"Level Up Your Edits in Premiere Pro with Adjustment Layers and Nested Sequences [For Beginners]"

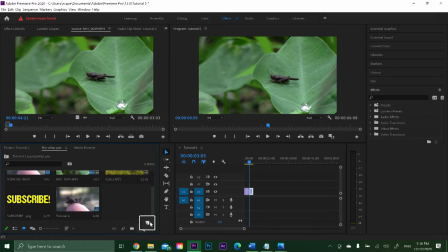(4:08)
With our clips in the timeline, let's add an adjustment layer. Do this by clicking on New Item, then scrolling up to Adjustment Layer, and usually Premiere's default settings for your new adjustment layer will match the sequence, so go ahead and hit OK.
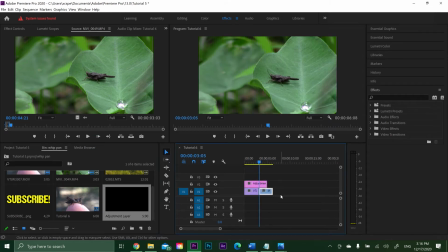(4:21)
But we're actually going to find the area where these two clips are cut between using the down arrow key.
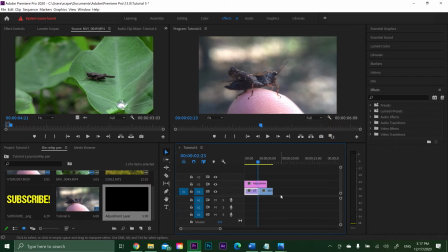(4:28)
Then we're going to use our arrow keys to shift 6 frames to the left, then drag our adjustment layer in to match our playhead,
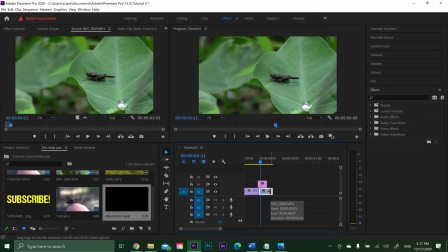(4:35)
hit down again, shift 6 frames to the right, drag our adjustment layer there, and now our filter is going to cover just the few frames around where that cut happens.
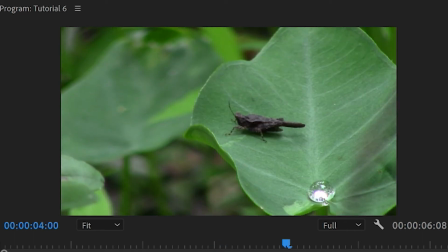(4:46)
What we're going to do is we're going to create a distortion effect that achieves its maximum amount of distortion right at that cut, which will effectively hide it from our viewer, creating a more seamless transition between these two clips.
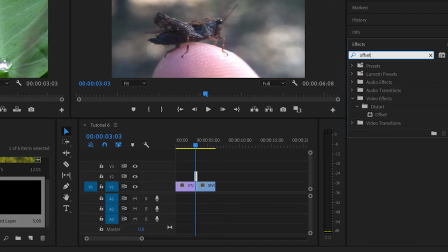(4:58)
Now let's add an offset effect.
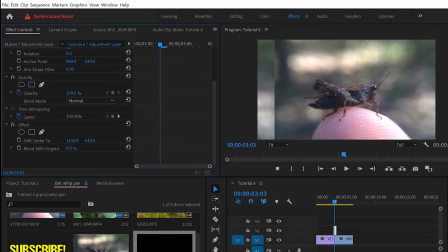(5:00)
As you can see in the Effects Control tab, offset basically changes the position of the clip on the screen, but allows it to wrap around.
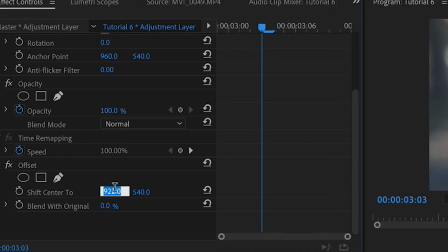(5:09)
To achieve a full whip pan, we want to set the shift center to -960.
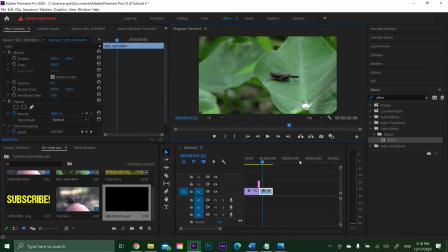(5:15)
This means the clip will completely exit the screen, allowing the second clip to come all the way on,
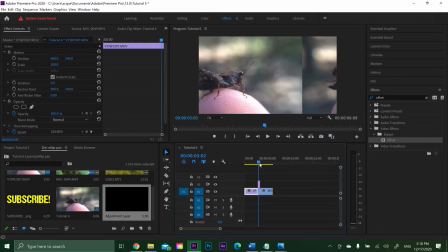(5:21)
and once we add some blur and distortion, the cut will be virtually invisible.
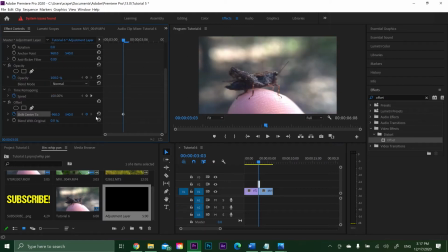(5:26)
So go ahead and add a keyframe for its current position at the beginning of the animation, then add a keyframe for -960 at the end of the animation.
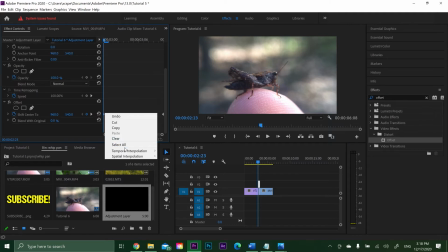(5:34)
The last thing we're going to do is ease in for the first keyframe, then ease out for the end keyframe to give the motion a bit more of an organic feel.
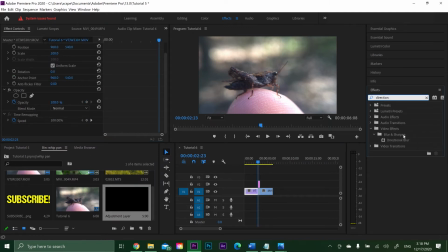(5:42)
Now what we want to do is add a directional blur, which is basically the first step into distorting our image and hiding that cut.
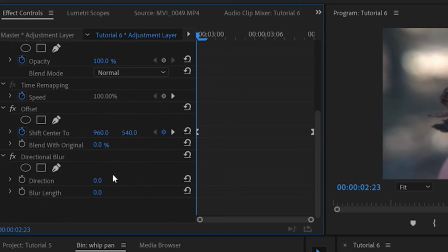(5:49)
Make sure the blur direction is set to 90, which is effectively horizontal.
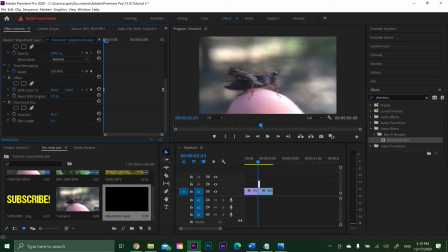(5:53)
Then what we want to do is we want to keyframe the animation of the blur so that the image starts out not blurred at all and then hits maximum blur right at the cut.
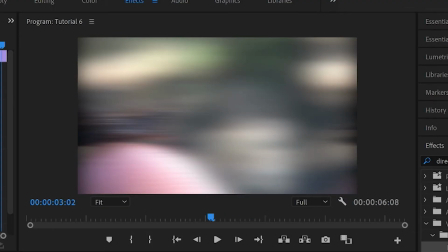(6:02)
This is going to help us achieve that smooth transition look that will hide the cut from the viewer.
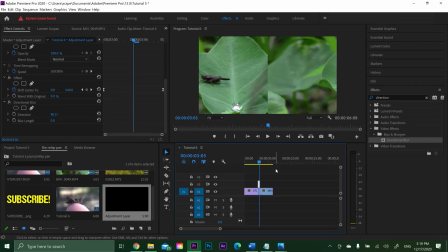(6:08)
So let's find the point where the cut occurs. At this point, let's ramp up the blur. This looks about good, and then add a keyframe. Now, we want to basically move our playhead left and right, and at both points, set the blur back down to 0 by hitting the reset button, and then drag those keyframes to the edges of the clip.
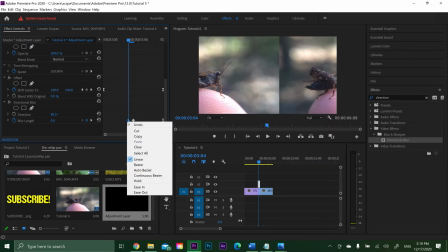(6:27)
Just like before, let's ease in our first keyframe, ease out our last keyframe,
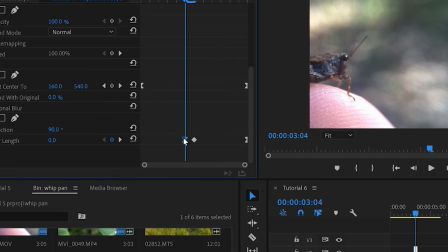(6:32)
and for the middle keyframe, we're going to add a new kind of temporal interpolation called Auto Bezier.
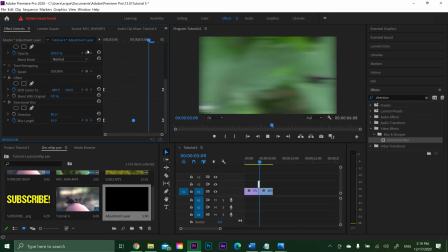(6:38)
We can play that back, and it looks pretty good, nice and smooth, and the cut is fairly hidden. But the animation looks unfinished because it feels slow, it feels a little unpolished, so we're going to add another layer to this distortion.
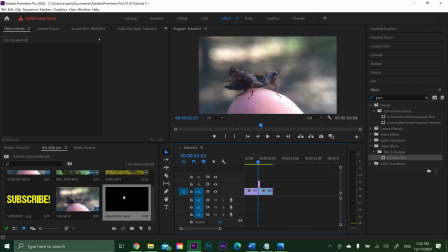(6:51)
And for this, we need a second adjustment layer. Go ahead and make a copy of our first adjustment layer by dragging a new one over top. Then drag the edges in to match the bottom layer.
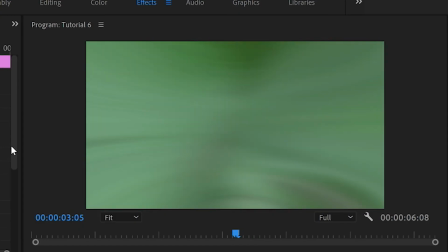(7:02)
On this layer, we're going to be adding a lens distortion effect to kind of complete and polish our whip pan transition.
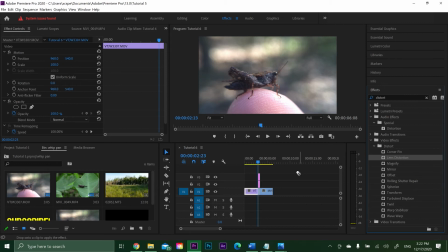(7:09)
Lens distortion can be found in the Effects tab, and as you'll see, the only property we're working with here is the curvature.
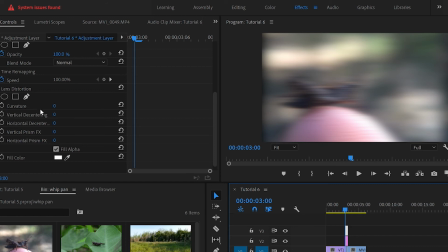(7:15)
The curvature causes the clip to be basically curved in 3 dimensions in our preview window, and a negative curvature basically brings the edges out towards the screen.
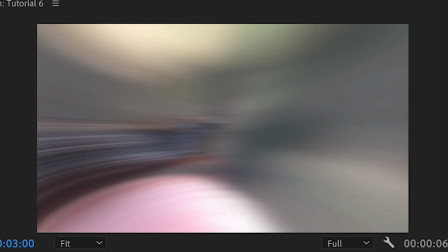(7:25)
This causes the clip to look as if it was filmed with a fisheye or wide-angle lens, giving it that curved distortion along the edges.
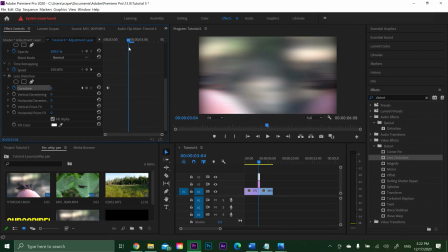(7:33)
We're going to animate this distortion, having it ramp up from 0 at the beginning of the clip,
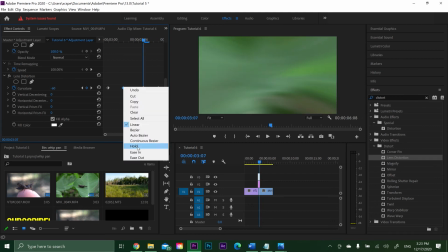(7:37)
max out for a few frames towards the middle of the animation, and then ramp back down before the transition is over.
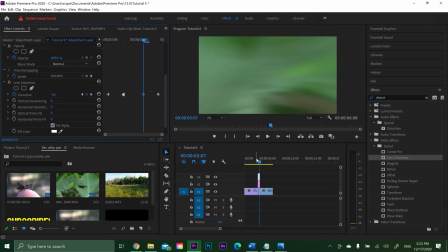(7:44)
This will kind of add an extra accent to our directional blur and whip pan, and make the effect altogether look more professional.
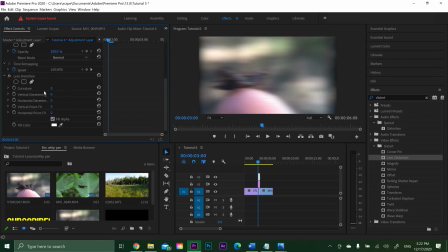(7:51)
So let's go about 1 frame in from the beginning, add a keyframe where the curvature is 0.
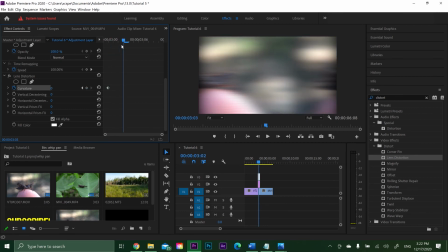(7:56)
Then let's find the cut, shift a little bit over, and put our curvature to something like -60. That looks pretty good. Now, let's just mirror these keyframes on the other side of the cut.
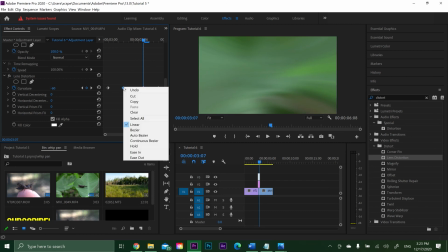(8:07)
But we're not quite done yet. The last thing we need to do is add a keyframe hold to the first keyframe where we achieve our maximum distortion.